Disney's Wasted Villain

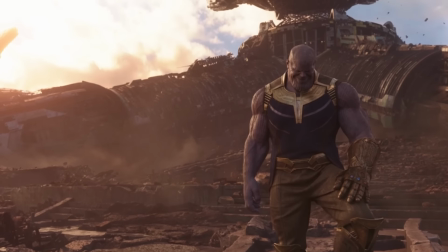[0:00]
For most movies, villains are usually the highlight of the film if they are done right, where they can become popular icons if that success is present soon after.
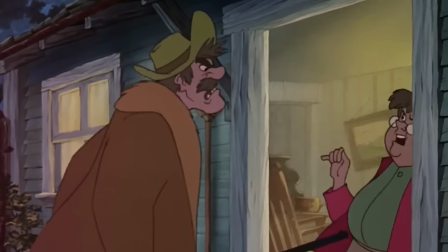[0:07]
But for others, if done wrong, they can actually wither into nothing, where not many people would actually look back upon them fondly as an element of said movie.
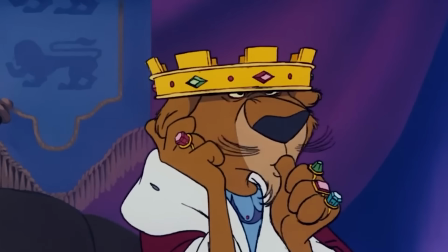[0:15]
And this is the case for several different Disney movies,
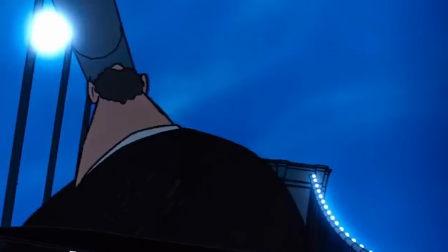[0:18]
where most actually don't remember certain characters from the film because they didn't have enough that was there to justify themselves ending up in the land of the forgotten.
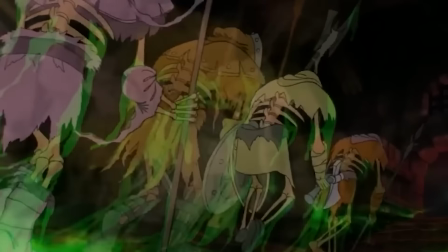[0:25]
Which is something kinda true for what I wanted to focus on today in terms of how villains play out with the notable Duke of Wesselton.
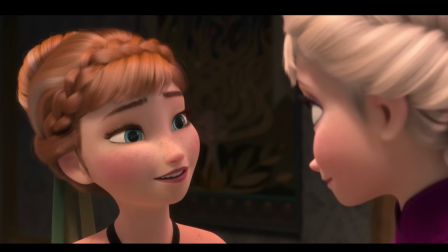[0:32]
Now, he isn't a forgotten character because Frozen is a pretty memorable film from beginning to end, and Zootopia sort of references his character with Duke Wesselton,
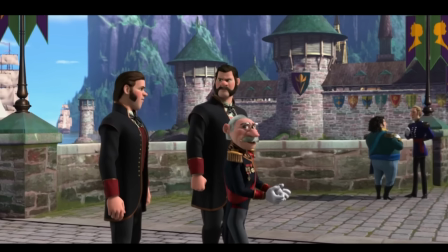[0:41]
played by Alan Tudyk again, but how I just wanted to talk about him in terms of a forgotten antagonist in favor for something worse like Hans in
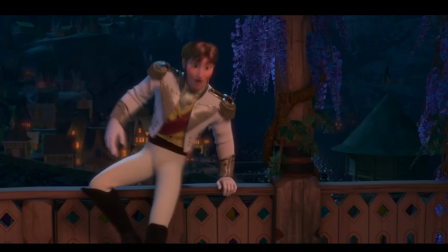[0:48]
the twist era of Disney, and like I said in the title, being a wasted villain.
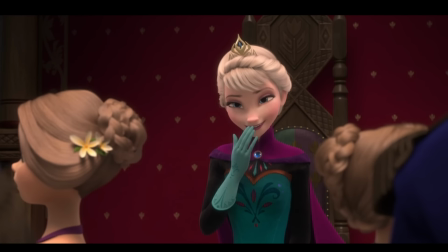[0:52]
Just one major character that was supposedly written with villainous intent after Elsa's focus as such, but ended up into nothing, being thrown away at the very last second.
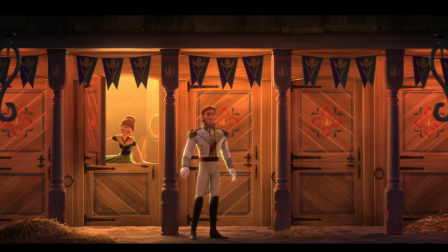[1:01]
And I know I've been focusing on too much Frozen stuff nowadays because Disney seems more hellbent on milking this franchise to the extreme,
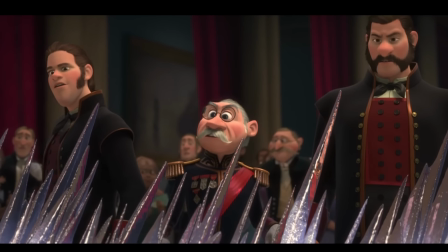[1:08]
but it's just interesting to see how many ideas there were in this singular film that could have worked in a different way with this unholy trinity of villains.
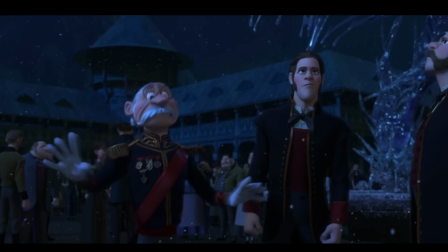[1:15]
Because again, it's not the fact that he isn't the villain of the film,
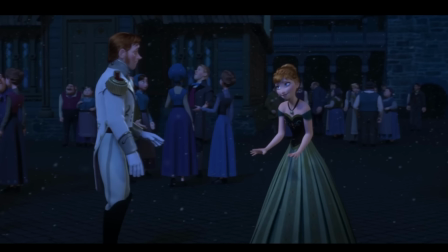[1:18]
where it's very clear to us how he comes into play and then when he gets set back as the secondary antagonist of the overall structure, but just wasted for another element of the film that was breaking the mold of the expected story that comes with the typical musical formula.
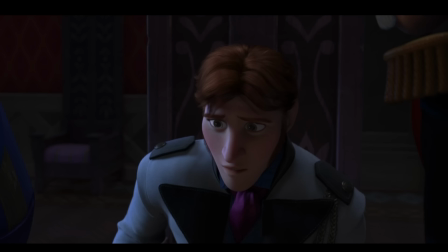[1:31]
I mean, on the surface,
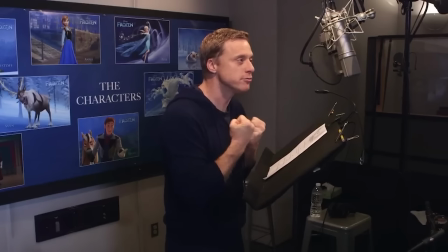[1:32]
it makes sense why they wanted to do that as to not to create this expectation for some that Alan Tudyk was going to be the main Disney villain of every single film of this era,
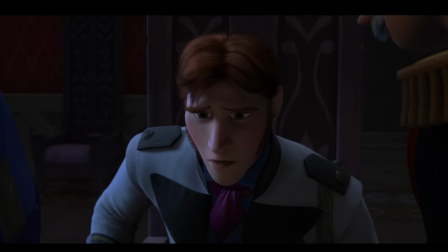[1:40]
but just felt like wasted potential for where they ended up because of the fact of how they used him previously as King Candy,
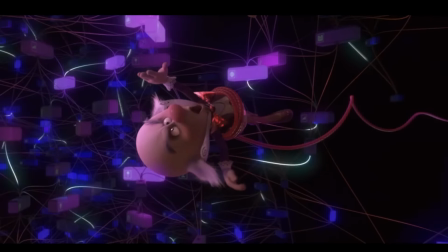[1:46]
where it felt like a new fresh opportunity for modern Disney storytelling with their villains with its own unique way that fit the story perfectly,
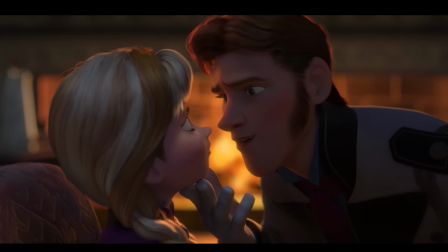[1:52]
especially the character of Ralph and that very parallel, where most good villains do serve as a parallel to the main character,
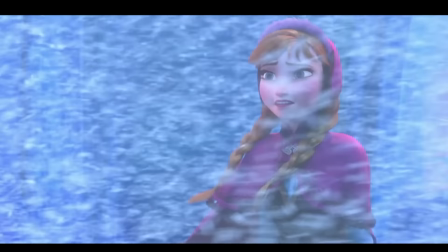[1:58]
where Elsa, Hans, and Duke kind of actually carried their own unique way towards Anna,
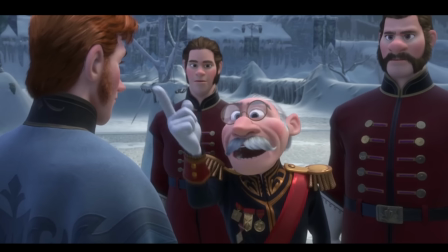[2:02]
but how they use that in such a kind of pathetic way in my opinion with what they carry in terms of their nature.
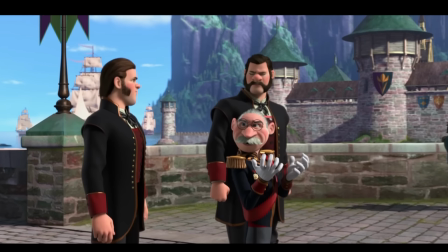[2:08]
Because in the beginning, we are introduced to the Duke in the present day, where the story takes place before looking back on where Elsa and Anna are right now.
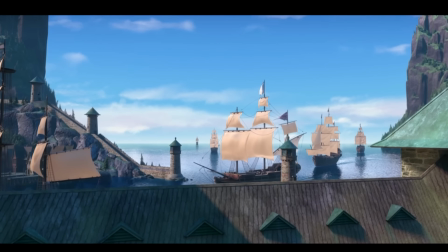[2:16]
From that point, we establish the dubious nature of the Duke with how Arendelle is back open again for business,
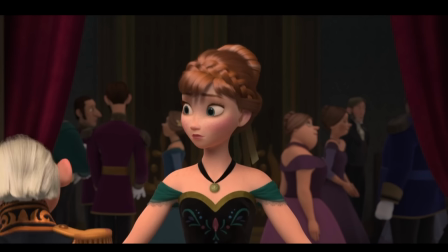[2:21]
seeking to see what riches it has in store for trade between the two nations.
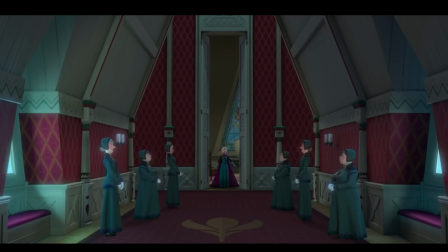[2:25]
Which of course is actually a major theme of the movie in terms of what we hear with open doors and open up the inside of our hearts to each other,
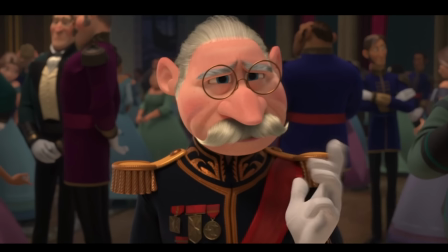[2:32]
represented in the way people use it for seemingly nefarious purposes as well. However, in this case, it would only be used as a red herring,
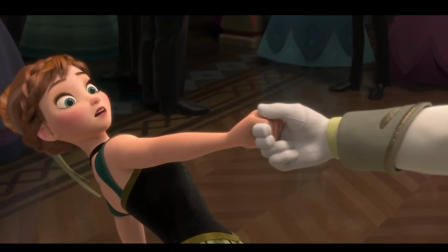[2:39]
meaning it's meant to misguide the audience to the true factors of the movie in terms of villainy and what the plot really wants to focus on.
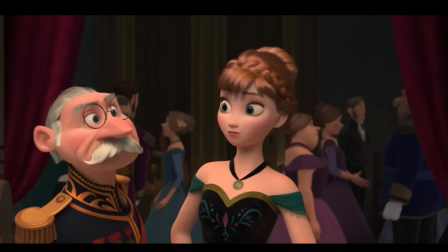[2:45]
He is meant to be an obvious choice in terms of picking out the bad guy as to represent that attitude going out there,
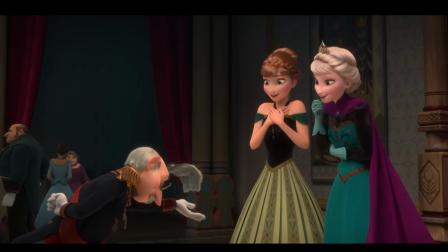[2:50]
making contact with the queen, and being a sort of comic relief to his dance moves.
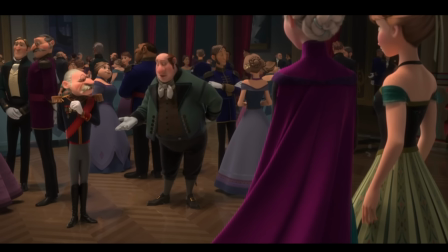[2:54]
A kooky character who's vastly interested in Arendelle for some reason, asking Anna why the gates were closed for so long.
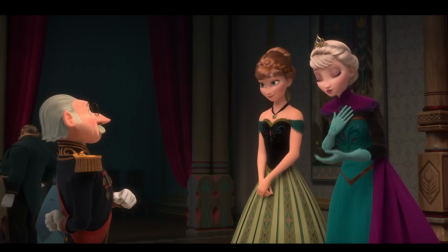[3:00]
Things that can only point to a perceived threat, with the lower tones expressed in his voice alongside his peppy attitude to disguise himself alongside the rest of the dignitaries.
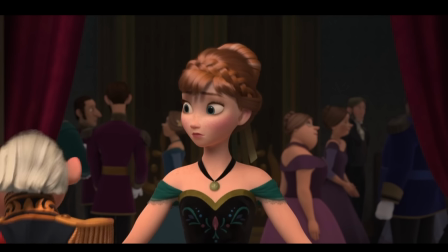[3:09] Why did they shut them in the first place? Do you know the reason?
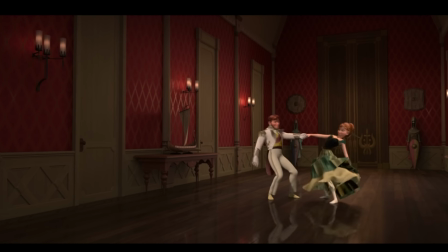[3:13]
At this point, compared to Hans, we are constantly keeping our eye on him and what he might do that can affect his sisters in a negative way, compared to our lovely prince over here,
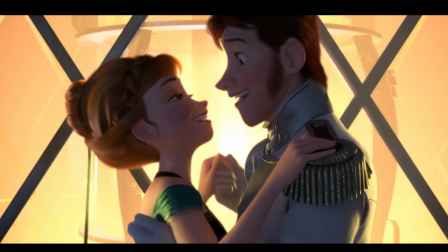[3:22]
gleefully making a respectable connection to Anna as a way to subvert it much later to what he actually wants.
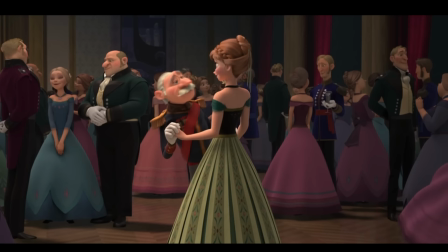[3:27]
Some might like that aspect where you have such indications going in the opposite direction for the story that can surprise you,
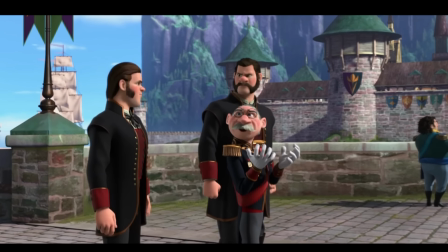[3:33]
but then again, such indication is still important to the elements of the story that sadly mutes the overall meaning it's trying to go for.
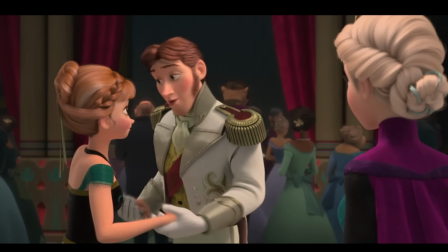[3:40]
Because after we go after Elsa and Anna into an argument because of Hans and her marrying someone you just met,
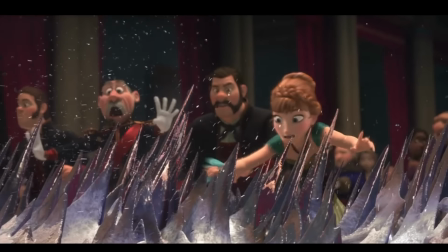[3:46]
comes the reveal of her powers where Duke expresses fear and disgust of such things.
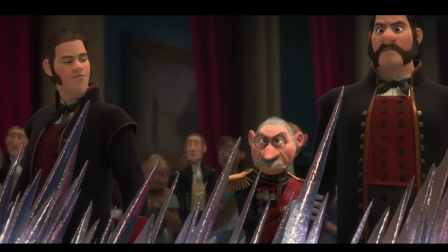[3:50] Sorcery. I knew there was something dubious going on here.
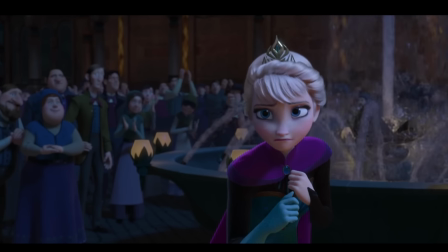[3:54]
And such a reaction can be described as villainous, as we have learned to sympathize with Elsa's character and her trauma throughout the very beginning of the film,
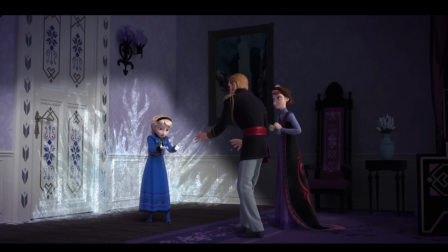[4:01]
living in fear being ostracized just like what is happening at this very moment.